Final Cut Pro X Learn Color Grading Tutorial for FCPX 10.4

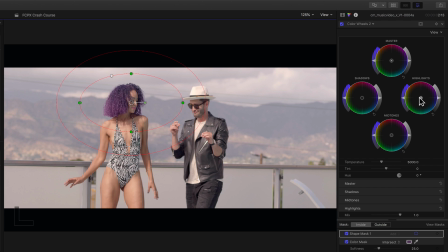8:19 Now, to change the color of her hair, let's add warm colors to the highlights until her hair is a bright orange color. We'll then reduce the master saturation significantly and drop the brightness in the midtones.
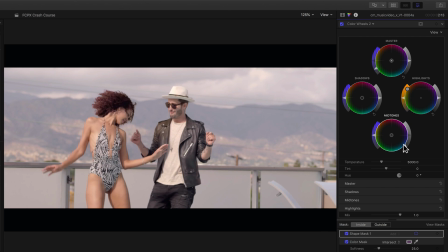8:33 Here's what it looks like when we play it back. Worked like a charm.
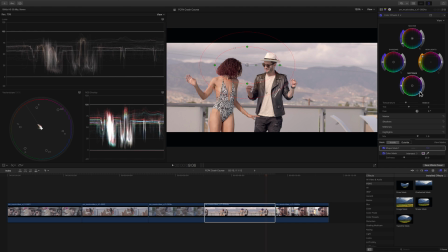8:38 Fixed it in post. Okay, now we're to the really fun part, and that's creating an awesome look for these clips. I'm going to show you a quick way to apply the same look on top of all these clips, and this will save time and ensure you have a consistent look across the board.
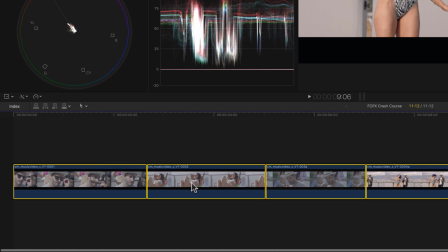8:52 To do that, we'll highlight all the clips, then right-click and select New Compound Clip.
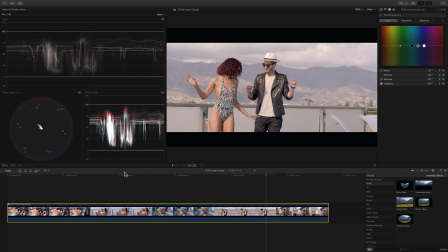8:58 Now when we make a color adjustment to the compound clip, it'll apply the same correction to all the clips uniformly.
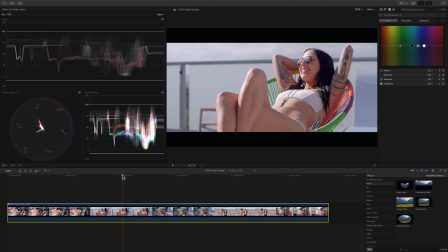9:05 Pretty sweet, huh? All right, now let's create the look. And this time, we'll do it with the color curves for added control.
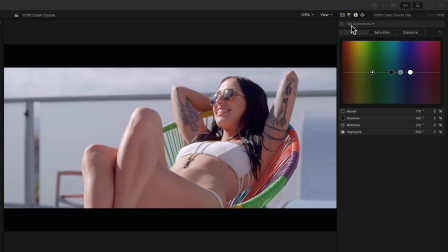9:12 I can do that by selecting them here. And a quick crash course on the way this works, in case you haven't already used these in applications like Photoshop, the bottom point adjusts the shadows,
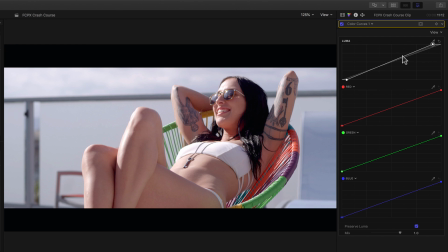9:23 the top point adjusts the highlights, and we can make as many points as we want on the curve in between to shape the tonal range.
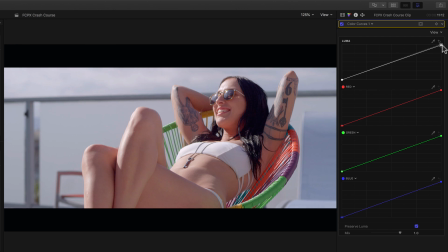9:30 To give the contrast a soft muted look on the luma curve, we'll reduce the contrast by dragging the top point down, and then the bottom point up.
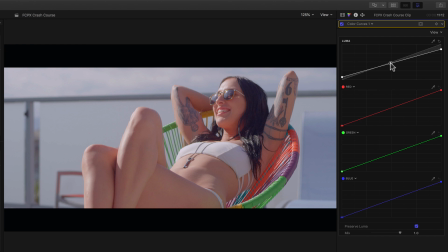9:41 I'll then make a point here and drag up to brighten the midtones,
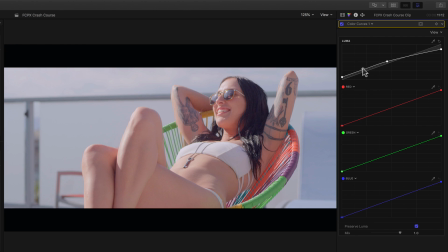9:46 and then another point here, and then drag down to adjust the density in the shadows. Now for color, to give this a warm, sunny California look, we'll go to the blue channel and drag the top point down, subtracting blue to warm it up.
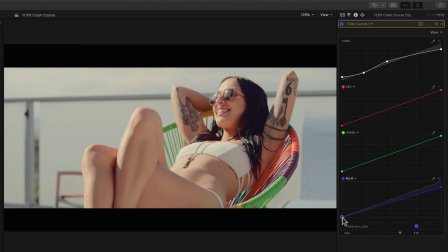10:02 Then with the bottom point, we'll drag to the right, subtracting even more blue from the shadows. Going to the red channel, we'll drag the bottom point, adding more red to warm up the shadows. And then another point here and drag down to balance the mid-tones so the skin tones aren't too red.
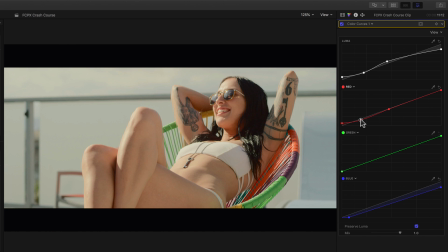10:20 And then another point here and drag down to create color contrast by pushing teal colors into the shadows. Finally, we'll add some saturation by adding a color board layer and increasing the overall saturation to make it pop more.
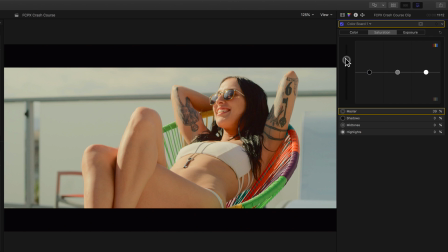10:35 To take this look even further, let's make some secondary or isolated adjustments to make elements in the scene fit better with our look. Namely, we want green to appear more yellow and blues to appear more aqua or cyan.
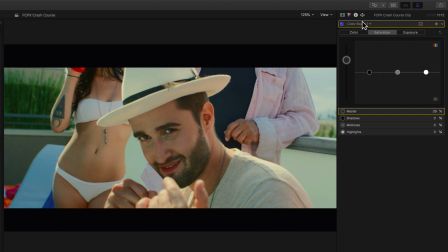10:48 The cool thing is that we can do this easily with the hue saturation curves. I'll add them here, and we'll work with the hue versus hue curve. We want the green grass to be a little bit more yellow, so we'll click on the eyedropper and select the grass.
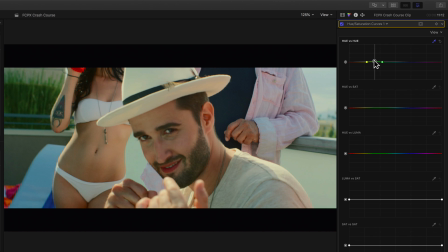11:02 This will make 3 points for us here, and by dragging the middle point up, we can make the grass appear more yellow. I'd also like the blues to be more of an aqua color, so again, I can use the eyedropper clicking here, and drag this point up and to the left.
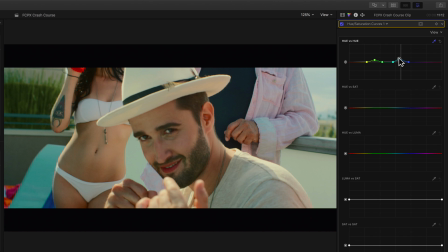11:18 Okay, now I'd like to selectively adjust the saturation. I'll switch to the hue versus sat curve and use the eyedropper again, clicking on this part of the image, then drag the middle point up to add more saturation to the teal colors. Great, here's a before and after of our hue versus hue and hue versus saturation corrections.
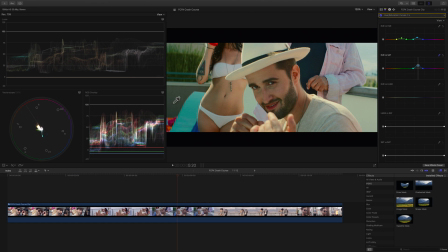11:38 Wow, that looks amazing. What an awesome sunny California look.
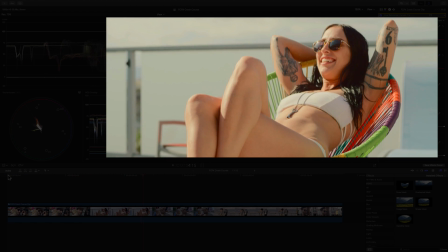11:44 If you really like this look and want to save some steps by applying this as a lookup table, you can download this as a LUT when you sign up for the live workshop event.
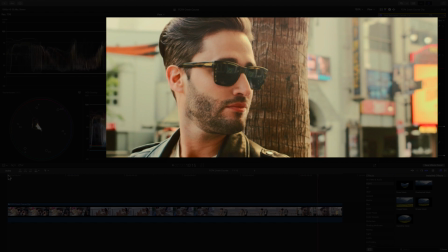11:52 Now, I know we covered a lot here and I skipped over a lot of details,
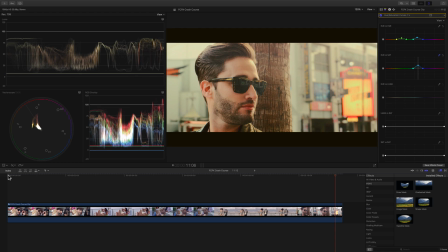11:56 but what I wanted to do was give you the big picture, and if you like this tutorial and you want to see more, then sign up for our free workshop event where we'll go into even more depth, we'll cover more color theory, and you can ask me questions.
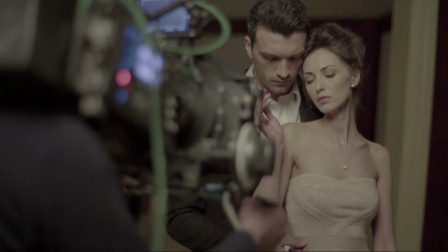12:08 So to save your spot, just follow the links in the description below this video,
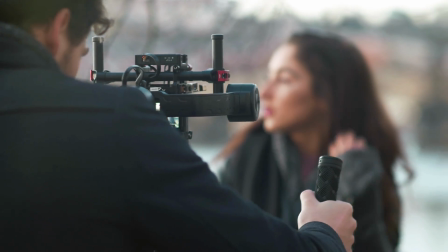12:13 and I promise you, it will be well worth your time and you'll get a lot better from one simple training.
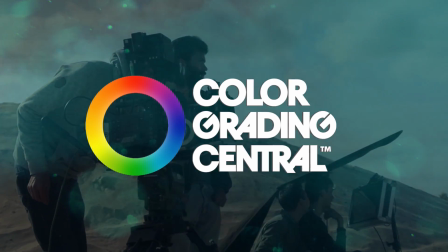12:19 So I hope you enjoyed this crash course as much as I enjoyed creating it for you, and I look forward to seeing you at the training.
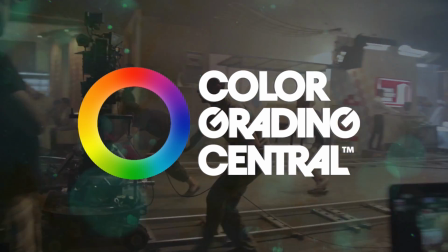12:25 Have a great day.